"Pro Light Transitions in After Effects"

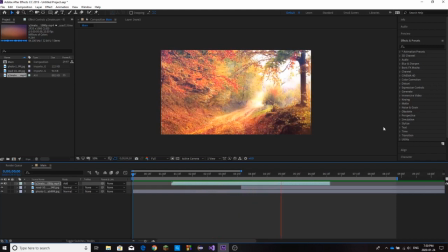0:03 Hey everyone, I know it's been a while but I'm back to more YouTube tutorials and today we're going to be in After
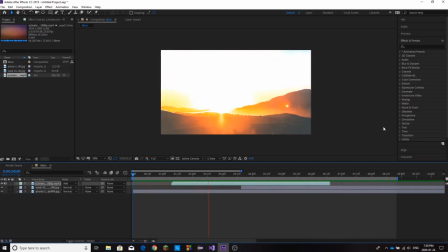0:10 Effects working with Light Leaks creating seamless and really professional transitions in Adobe After Effects. We have the final result right here. This is going to be a pretty quick tutorial and I hope everyone enjoys.
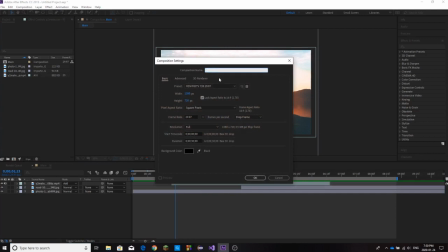0:24 So the idea behind this is we can use stock footage online to create a Light Leak transition for us,
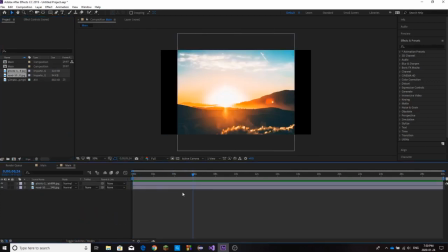0:33 so really it requires no effort on our part. The first thing I'm going to do is just set up my clips, so I'm going to scale them up,
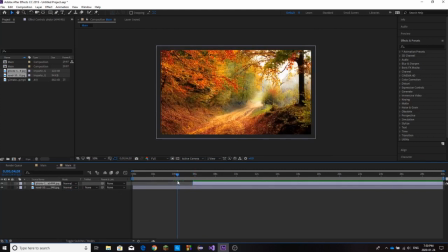0:44 and I'm just going to set up a transition around 5 seconds. So we want to transition from this forest scene to this sunset scene. Now in order to do that, all we're going to need is some stock footage from online of a light leak or lens flare,
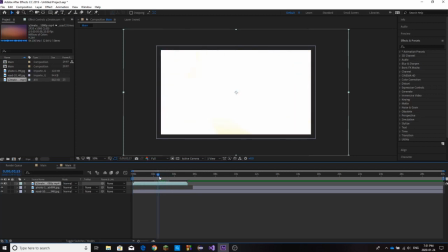0:59 and if you go on YouTube you'll find tons of these free clips to download. You might want to search light leak overlay or flare overlay, and you'll find tons of them, and
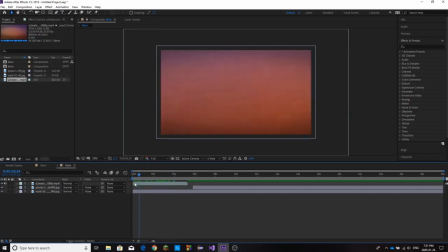1:10 It'll look something similar to this
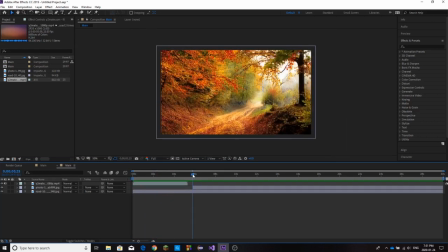1:16 Right and now all we have to do is Go to the point of our transition right here,
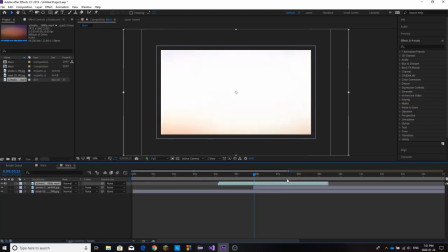1:23 and we're going to drag our footage on top and Find the brightest point In this footage so the point where the entire screen is completely white, and that's right here and this we want to be right at the point where our next clip comes in so because we don't want to see that clip
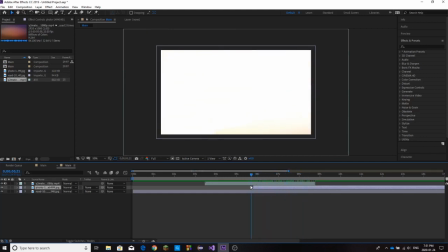1:41 and we want it to seamlessly transition so once we have it placed on top we're just going to go to our top layer we're going to change the mode from normal to add and now if you can't see this you can just hit your toggle switches slash modes and that's going to show
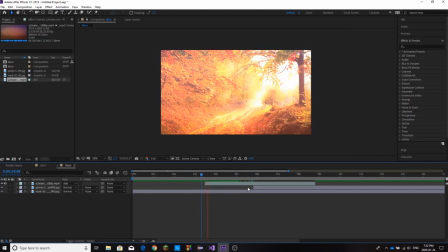1:55 that option to you now once it's on add we we have the transition you can preview through we have the transition and it looks relatively
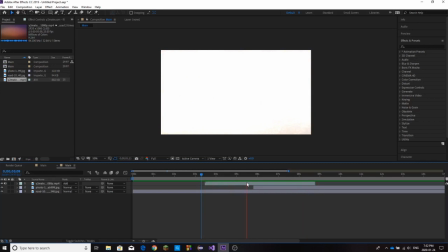2:04 nice. The only thing is it's kind of choppy and we can make it a lot smoother.
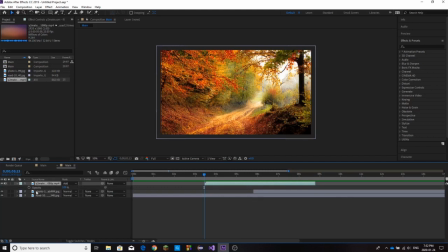2:11 So all we're going to do is we're going to hit T and that's going to open up our opacity value. We're going to keyframe it. We're going to set it to around zero, some very low value. So I'm going to set it to 10. And then as I scrub through, again, at our brightest point,
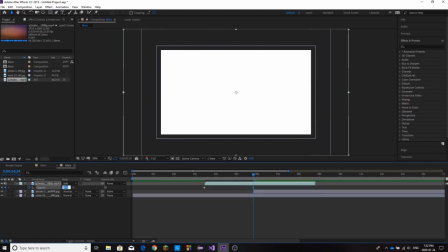2:28 we want it to be close to 100 you can make it 100 you can make it 90 as long as you
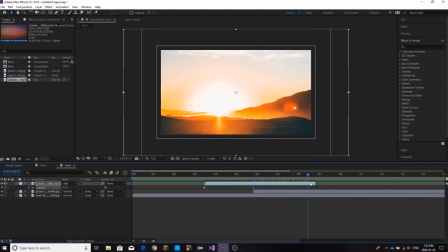2:33 don't really see the clip too clearly and then we're going to scrub back through towards the end of our clip and
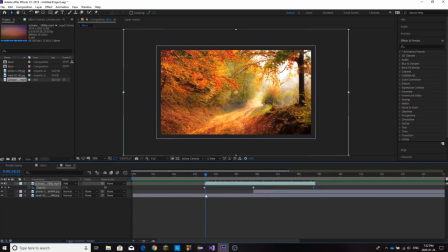2:39 let's keyframe it back at around 10. that's going to allow it to blend a lot nicer and then as a final step we're
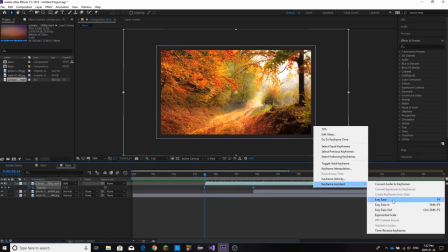2:46 going to go right click keyframe assistant and go down and click easy ease and now if I preview through,
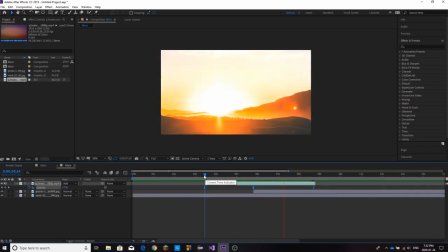2:54 we're going to have a lot smoother transition.
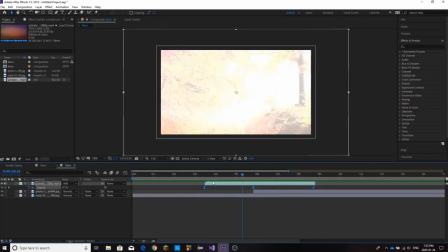2:57 It's not going to abruptly show those colors and if I preview through, it's a little choppy.
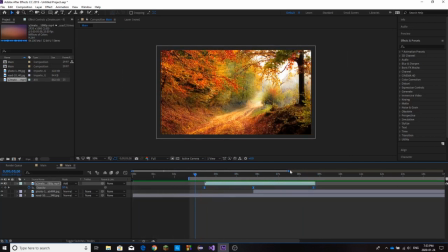3:04 Let me pull this in a little bit.
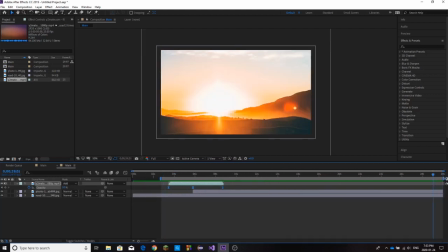If I preview this, we have a really, really nice transition using those light leaks and there are some really,
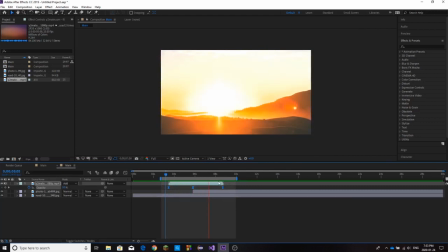3:21 really nice professional looking ones online and you don't have to spend any effort in actually creating your own. Again, this was a very, very quick tutorial. I will be going back to uploading tutorials along with some other content along the way.
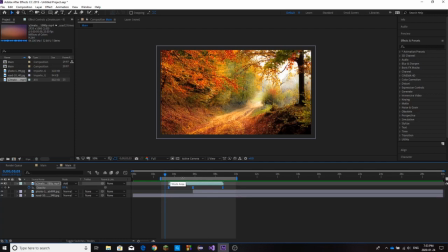3:37 So if you guys enjoyed this, be sure to like, be sure to subscribe and thank you for the support.